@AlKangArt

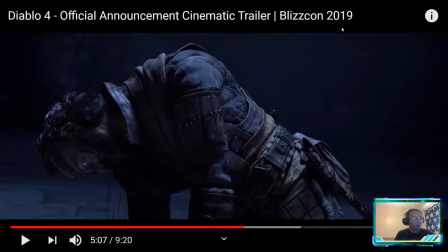[29:05]
Right? Slowly. What is achieved by that? Why do that? Remember I talked about last class? The difference between a close-up and a long shot? And what they do to us psychologically?
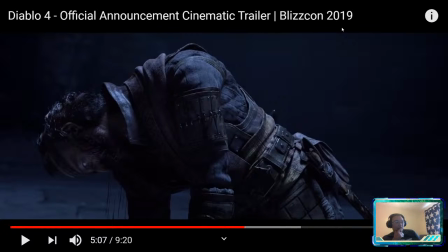The close-up brings us into a more intimate relationship with the person. So if we're talking to a stranger at a store, we're usually more than an arm's distance away.
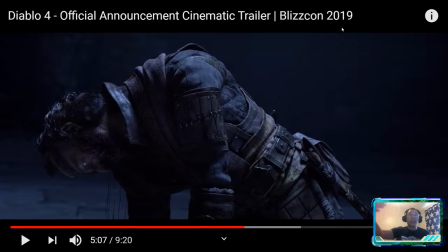[29:44]
But if we're talking to family members, we're a little bit closer. If we're talking to a partner or a lover, we're like nose to nose close. So the close-up gets us into a more intimate relationship with a character.
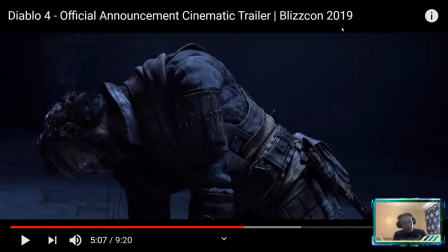[29:58]
And the reason why we want to get to that intimate relationship is to figure out what they're thinking, right? So the slow push in is one of the best techniques to replicate realization or a character going through a thought process, right?
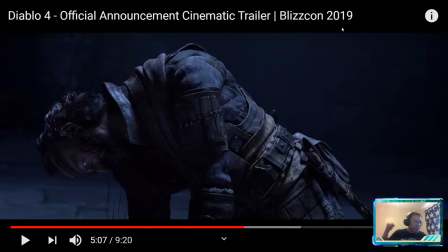[30:16]
So we got this big guy who's delivered the death blow, and we want to see his reaction. Why do we want to see his reaction? Because of what happens next. This little bit, right?
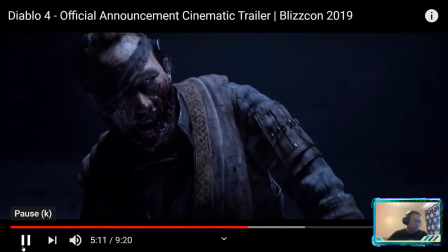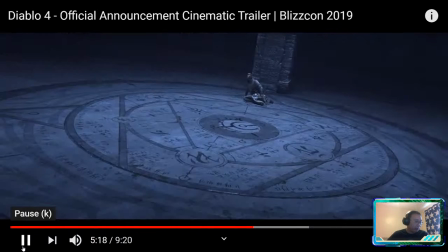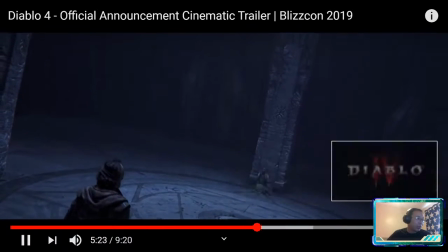[30:43]
Okay, so I'm going to let this play through a bit.
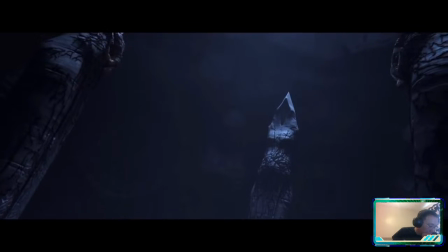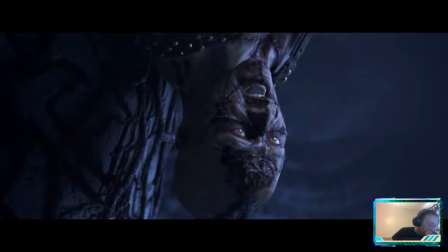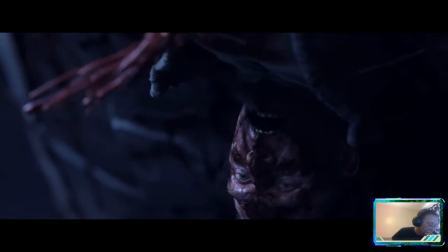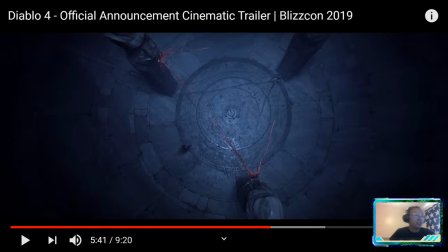[31:02]
I love that. I love that shot sequence of their guts coming out because you don't see it. This is just wonderful, wonderful. You hear all the sound effects. You see their horrifying reactions, right?
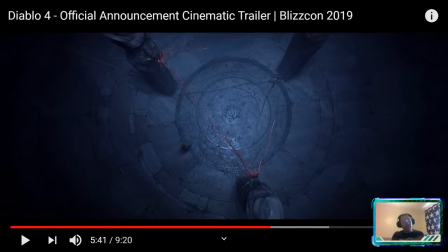[31:19]
Like in the hands of an inexperienced cinematic crew, it would have been just like, yeah, let's show the chest rip open and all the guts coming out and it'll be gory and it'll be cool. It is not cool. It's much cooler to build a little bit of tension and anticipation first, right?
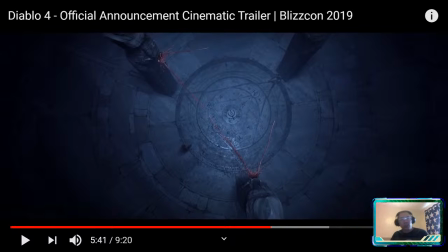[31:38]
Just hinting and teasing at what's going on, right?
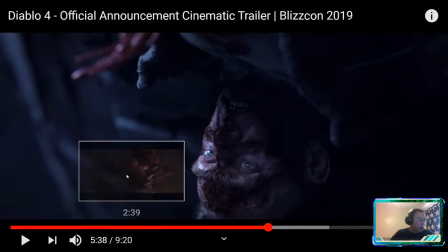[31:43]
Because it lets our imagination do so much work for it. Up here in the upper corner, they give us a little hint of what's going on, right?
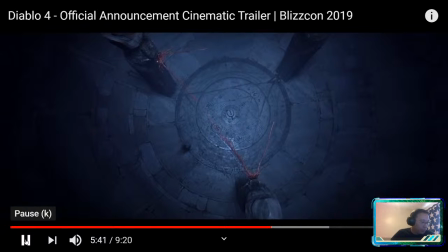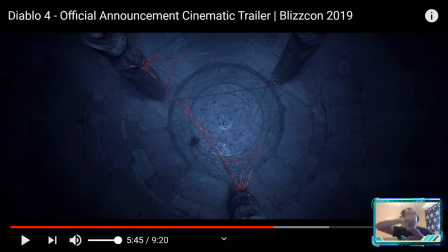[31:57]
And then we cut wide again, right? So we need to cut wide to show the audience what exactly is happening, right? You know, it's one thing to write in a script, their guts come out and they form a triangle.
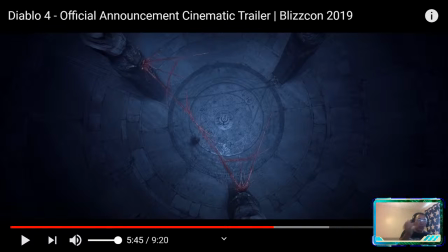[32:13]
But then it's another thing of how are we going to shoot that? How are we going to show that to the audience really quickly, right? We can't labor the point, right?
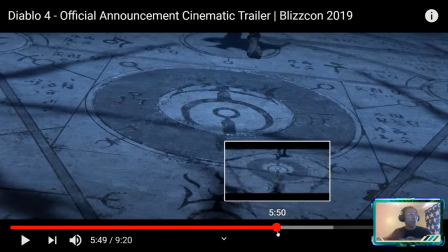[32:25]
And that upshot is great too because it shows the blood forming the exact symbol on the ground that we see.
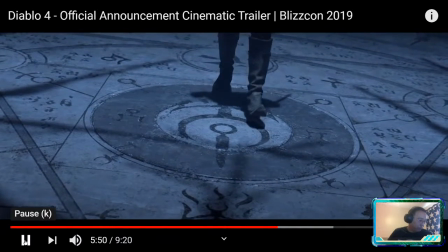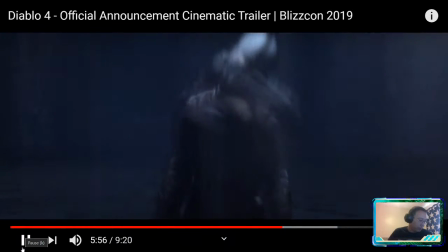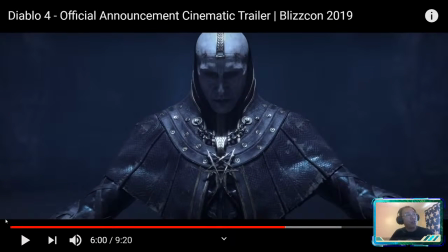[32:43]
As transformations go, that's not bad, you know. One of the things that we struggle with in terms of concept art is trying to figure out how to do transformations or possessions or things like that, right? And it's one of the many assignments that you would get as a concept artist, right?
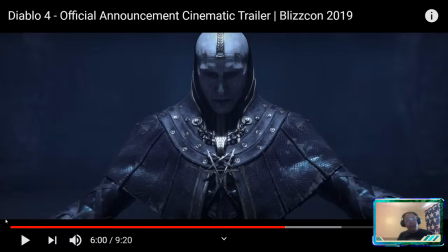[32:59]
So producer might say, okay, this guy transforms into a demon. How does that happen, right?